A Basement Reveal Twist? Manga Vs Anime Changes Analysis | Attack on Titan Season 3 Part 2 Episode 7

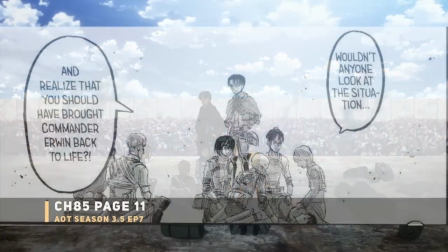[4:05]
Next up is actually a great example of the anime elevating in this shot by simply adding a background compared to it being bright white.
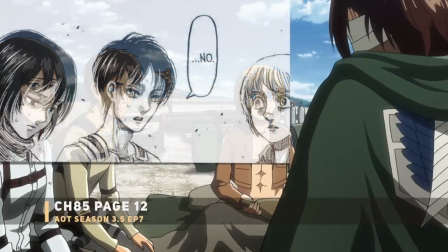[4:12]
Even in the following shot you have the anime adding flock being telescope boy in the back plus some scout equipment.
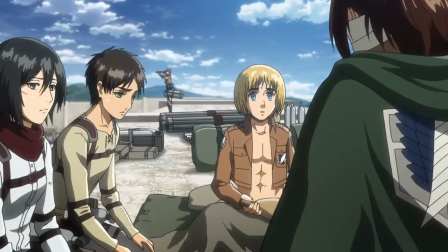[4:18]
Nights such as like this do seem small but they do bring more life into the scene.
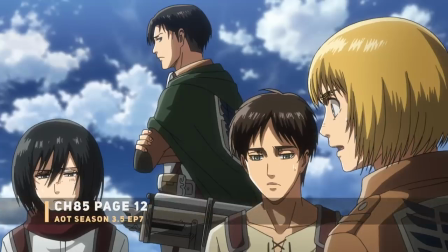[4:22]
So getting into Armin's realization that the commander is now gone the anime added a new shot of Armin squeezing his water sack.
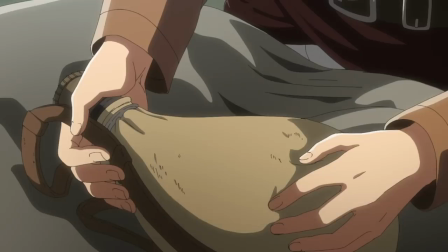[4:28]
Really a great way to display his frustration also just to show some juices still left in there.
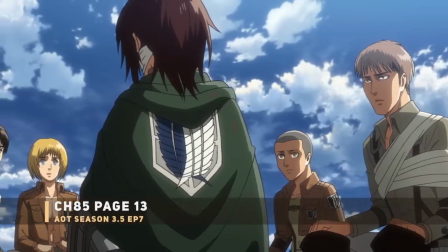[4:33]
For Hange over here some new dialogue added for her.
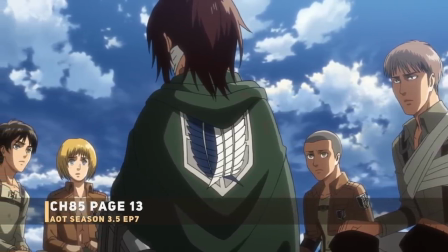[4:35]
The anime now has Hange expressing how much of a shame it was that everyone was put into this sticky situation of having to decide who lives and who dies.
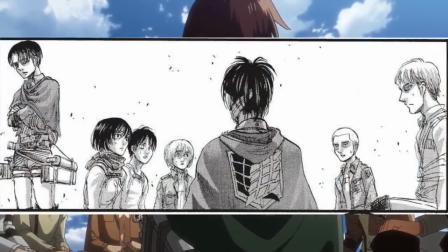[4:42]
Originally this was a quiet worldist moment for Hanji in the manga and next up you have some dialogue cut for Hanji.
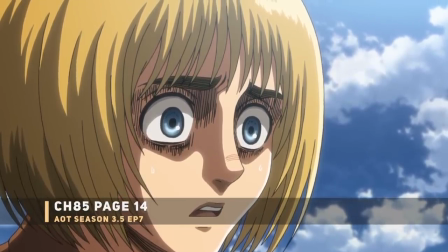[4:48]
When Hanji's talking to Armin about how he now has to bear the legacy of Irwin's life and the colossal titan power the manga had a little bit more from Hanji.
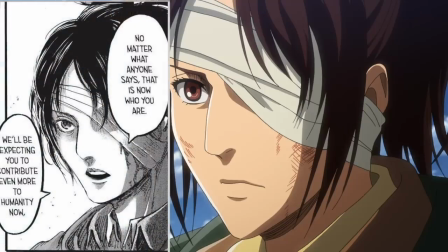[4:55]
She told him that humanity as a whole would be expecting a lot more from Armin due to this. It really seems like the anime made Hanji seem a lot more sincere in this moment especially considering how much Armin had to take in at this point.
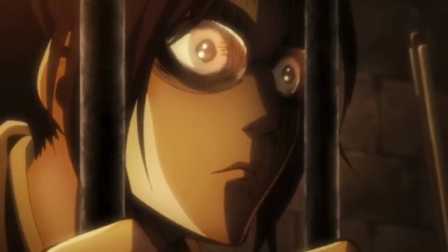[5:07]
This This right here shows the more developed Hange too much less crazy compared to season one Hange.
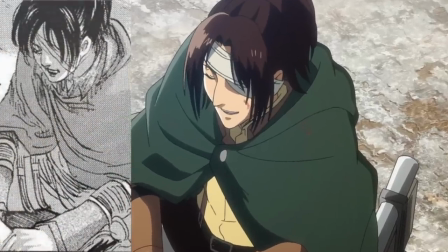[5:12]
Oh but don't let this distract you from anime Hange gaining that incredibly sharp nose that could slice up a Titan. Next up that completely new anime scene the basement shot. You got a voice over here from Papa Grisha telling Eren how he will show Eren in the basement after doing his doctor business.
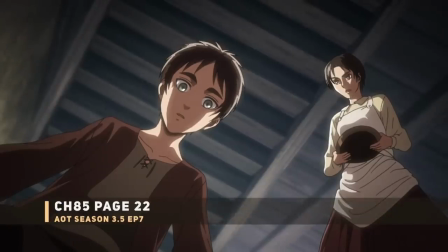[5:28]
This is followed by a scene of younger Eren looking down with a short hair Carla. Originally I first thought this was anime original but technically it's not.
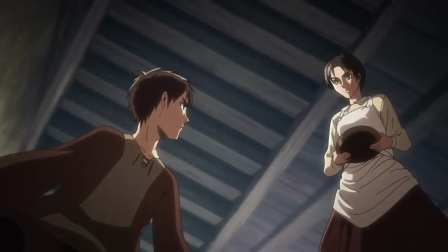[5:35]
The anime showed this shot later when they were trying to move the boulder over the basement opening. This whole scene really just doubled down why Carla and Eren stayed out of that super important basement.
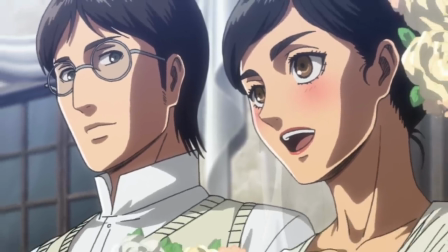[5:44]
I always did wonder how much Carla knew or if she ever suspected anything but from everything you know so
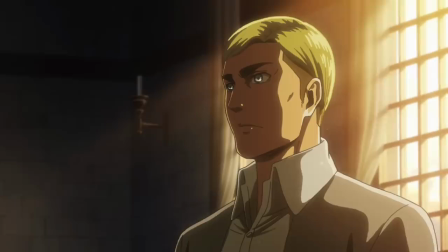[5:49]
far Carla died without knowing anything so hey a parallel with Erwin's recent death.
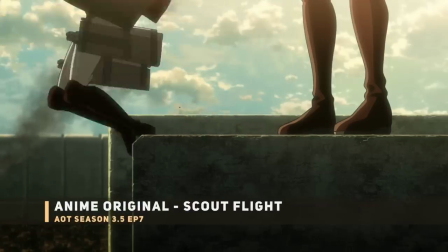[5:54]
Next up another anime original shot of the scouts flying down. You really have to not think about how the hell they would survive the descent.
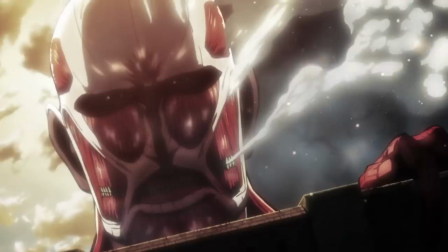[6:01]
Even Captain America would go splatter. This is followed by some actual anime recap from episode 1.
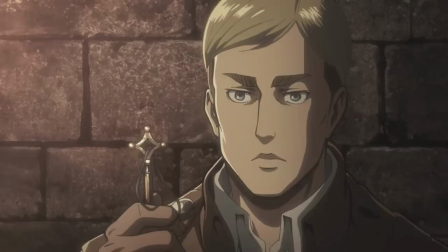[6:07]
You have the Colossal Titan smashing the wall. You could then hear Erwin talking about the base most important to humanity.
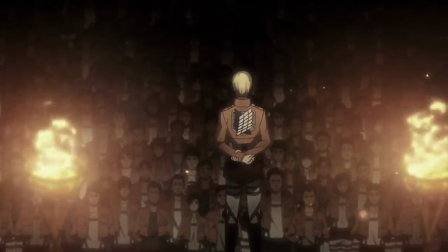[6:12]
About 30 seconds here of recap. And to be honest I don't mind this stuff since I was pretty aware that they would be adapting only one anime chapter this episode.
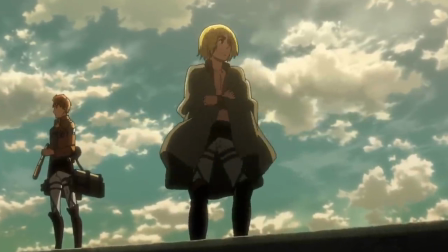[6:20]
Next up another anime new scene you got this heroic looking Armin next to his best ginger buddy.
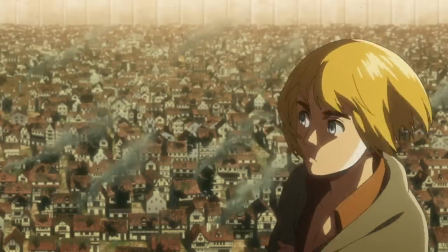[6:25]
Small glimpse of the potato girl squad too.
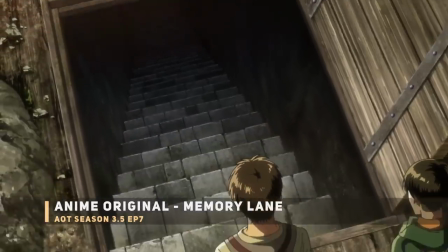[6:27]
Anyway getting to Levi and friends on the ground everything from the scene of them taking off the wall until they reach their past home is completely new for the Attack on Titan anime.
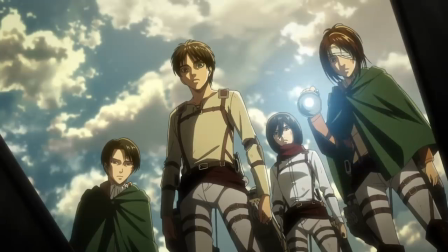[6:35]
I'm actually really glad the anime added more connected tissue. At times the manga almost felt like some Game of Thrones season 8 stuff being highlights.
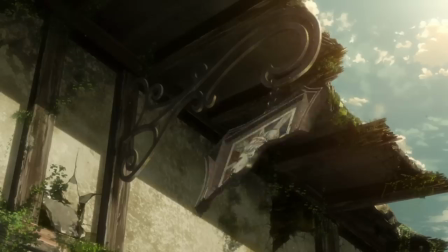[6:42]
I especially love the small details like that burnt up leftover bear, that busted up sign from Wall Maria, that being the updated design from the season 1 opening too.
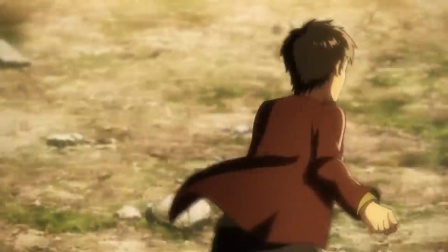[6:51]
The best part here was briefly seeing young Eren and Mikasa running down these streets. This whole marking place and town was super lively once upon a time.
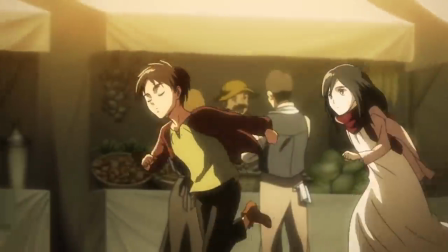[6:59]
That season 1 music choice here in the background definitely hammered down that nostalgic feeling even more.
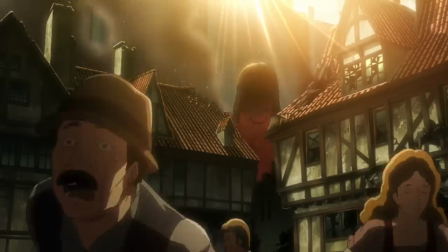[7:03]
There's a good chance most of the people here either pass from the initial warrior attack or following the chaos after their lovely government force thousands of people outside of wall roads.
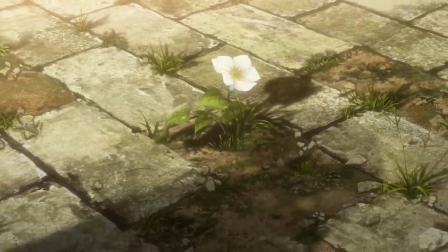[7:12]
Recall that? There's even a shot of a flower. Attack on Titan definitely loves to be eco-friendly but really in its own way showing that there's still some form of life still remaining.
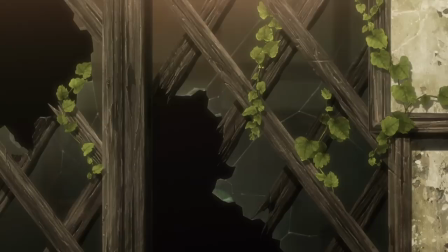[7:21]
There's even this Levi reflection shot on some broken windows. I'm definitely a sucker for some glass or water animation done like this.
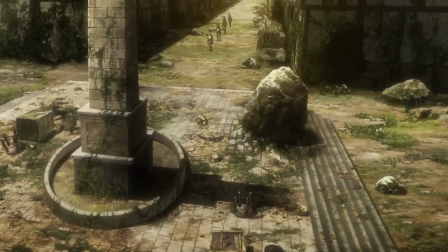[7:28]
Then you got this amazing attention to detail. You got Eren and friends getting to this area you should recognize this.
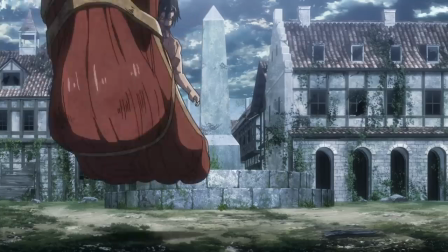[7:34]
This was that location where Eren and Reiner round two took place. Notably the peak is broken off here.
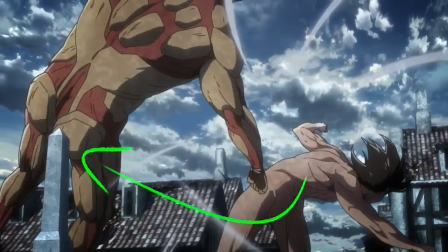[7:40]
If you look back at the titan toss-up you could actually notice the exact moment where the armored titan stick ass broke the tip of this exact pillar.
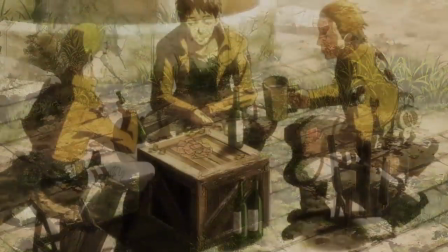[7:48]
For the uncle Hannes callback they were also consistent with Hannes buddies from the first attack on titan episode.
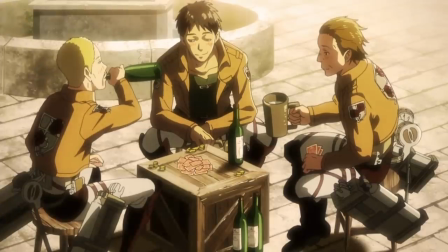[7:53]
The only curious part is that you have Eren recalling Hannes and his buddies with the 3d maneuver gear equipped.
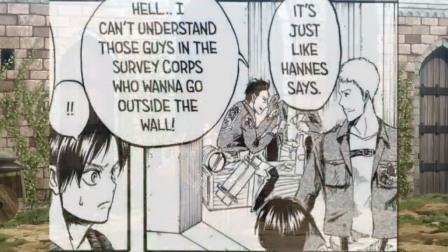[7:58]
That was not the case back in the first episode but hold up. Hanes and friends are actually fully equipped in the manga version Attack on Titan chapter 1.